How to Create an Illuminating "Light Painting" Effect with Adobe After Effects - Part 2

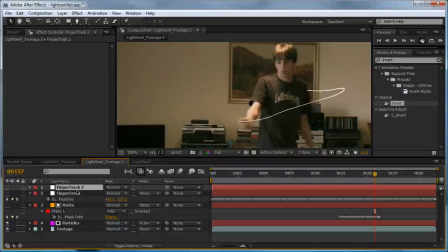finger track, just in case we need it again later on. Now I'm going to click the first finger track, hold down shift, and select our particles. And go control, shift, C, or layer, pre-compose.
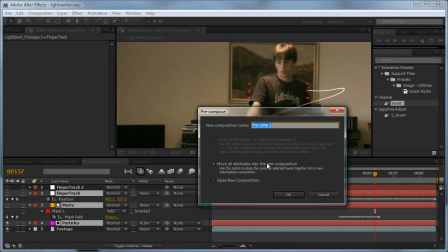And make sure move all attributes into the new composition is selected. And check open new composition, and let's call this light swirl underscore precomp, and hit OK.
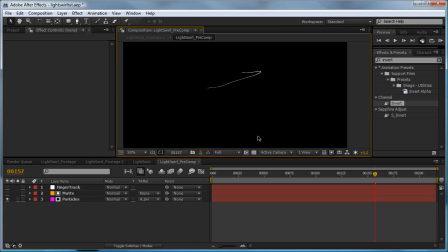If I turn this back, so you can see that's the transparency. So now really all we've got is our streak just going around. That's where I am. We can see it's obscured. Okay, so let's make this glow.
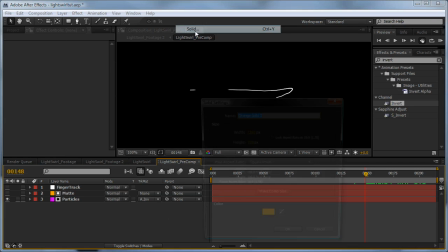Make a new black solid, layer, new solid, and it's essential that this one's black. Click make comp size, OK, and drag it to the bottom of the stack.
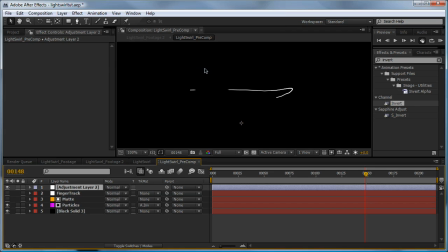Next, we'll go layer, new adjustment layer, and let's find our fast blur effect and take it to about 5 and click repeat edge pixels.
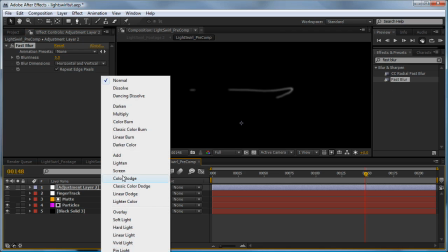And we'll set our mode to add.
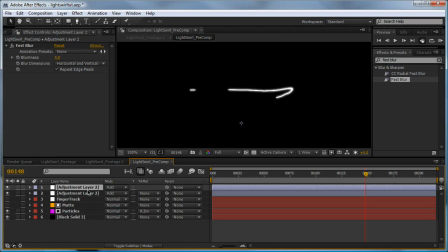Now we'll click off, click on again, and hit Control D, Control D, Control D to duplicate them 3 times.
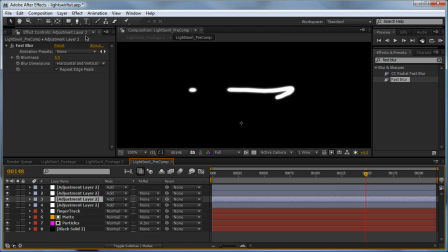Now I'll click on our first duplicate, set the blurriness to 20. The next one, set it to 40. The next one, set it to 200.
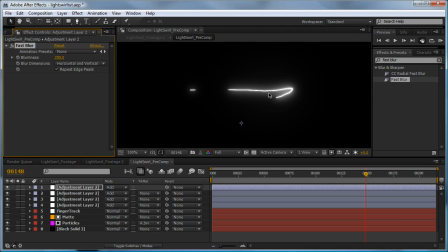Now this might not be the look you're going for. It looks a little bit blown out to me. So you can play around with the transfer modes. Some work better with add, some work better with screen. It's just kind of a softer effect.
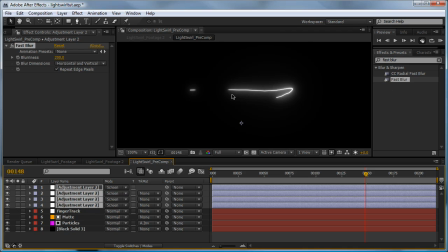I like that one a bit better, and so I'll be using that. So if we go back to our first composition,
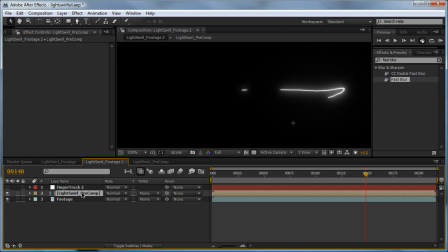we need to set our transfer mode of our light swirl we just created to either screen or add.
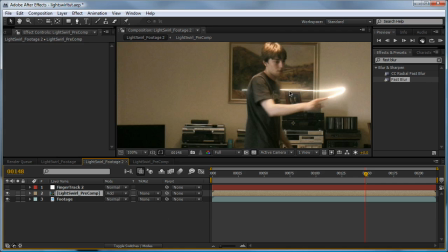For this one, I'm going to keep it at add because, as you can see, the light in the scene is sort of interactive with this composition. Set or hit T and bring down the opacity a bit, just so it's not so bright.
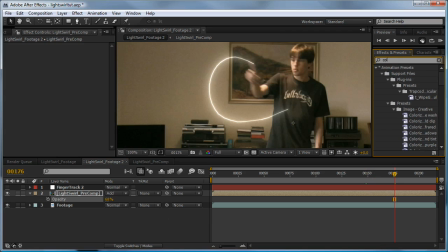See, that looks much nicer. I'm going to add a color balance on top. Check the preserve luminosity, and we'll make this one red.
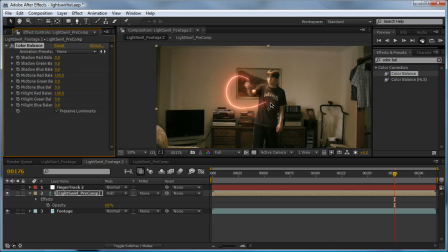Nice and red here. Except something essential that lots of people generally forget is we need to make
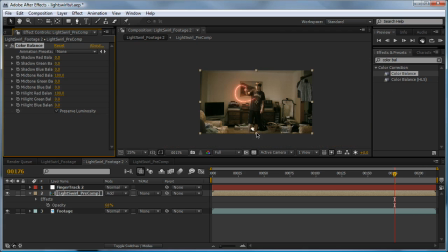this swirl blend in with the colors in the whole scene.
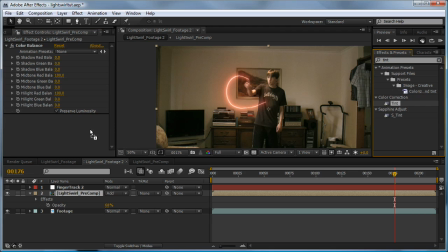So I'm going to go tint, which will set up black and white, and I'll just lower the amount to tint.
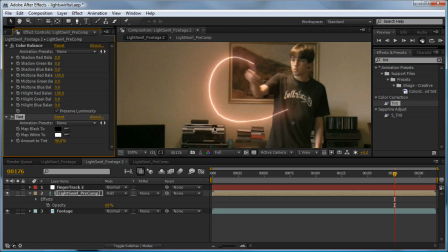And I'm looking for a happy medium of red that blends into the scene properly.
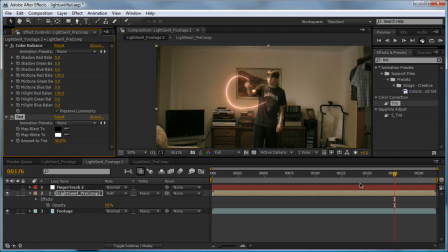And I'm liking the look of that. It's looking pretty cool.
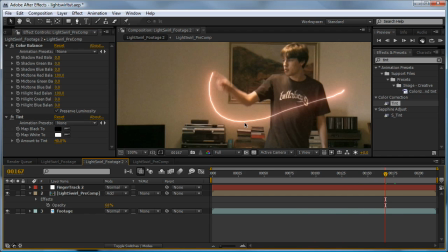So something else that I did to our actual streak was add a little bit of noise to it.
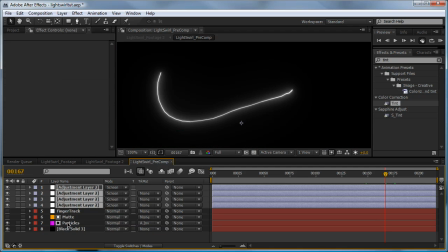So if we go back into our pre-comp, click on particles, I'll just minimize that,
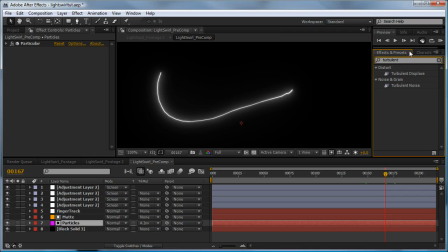and type in turbulent displace, and drag it in the scene. Now I'll just turn off our glow layers to make things simple, and I'll make the size go down a little bit, liking that.
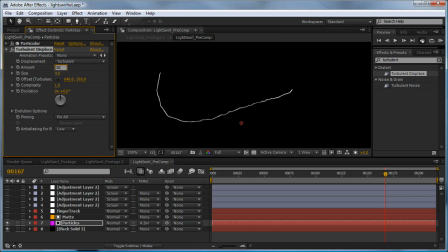Maybe turn the amount down to about 30. So you can see there's a bit of rippling, and it just makes for a little bit of distortion, and it helps sell it. So let's turn our glows back on. Go back into our footage.
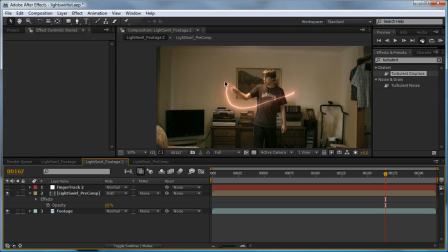And now let's create the light that actually sort of follows where the light swirl's moving to.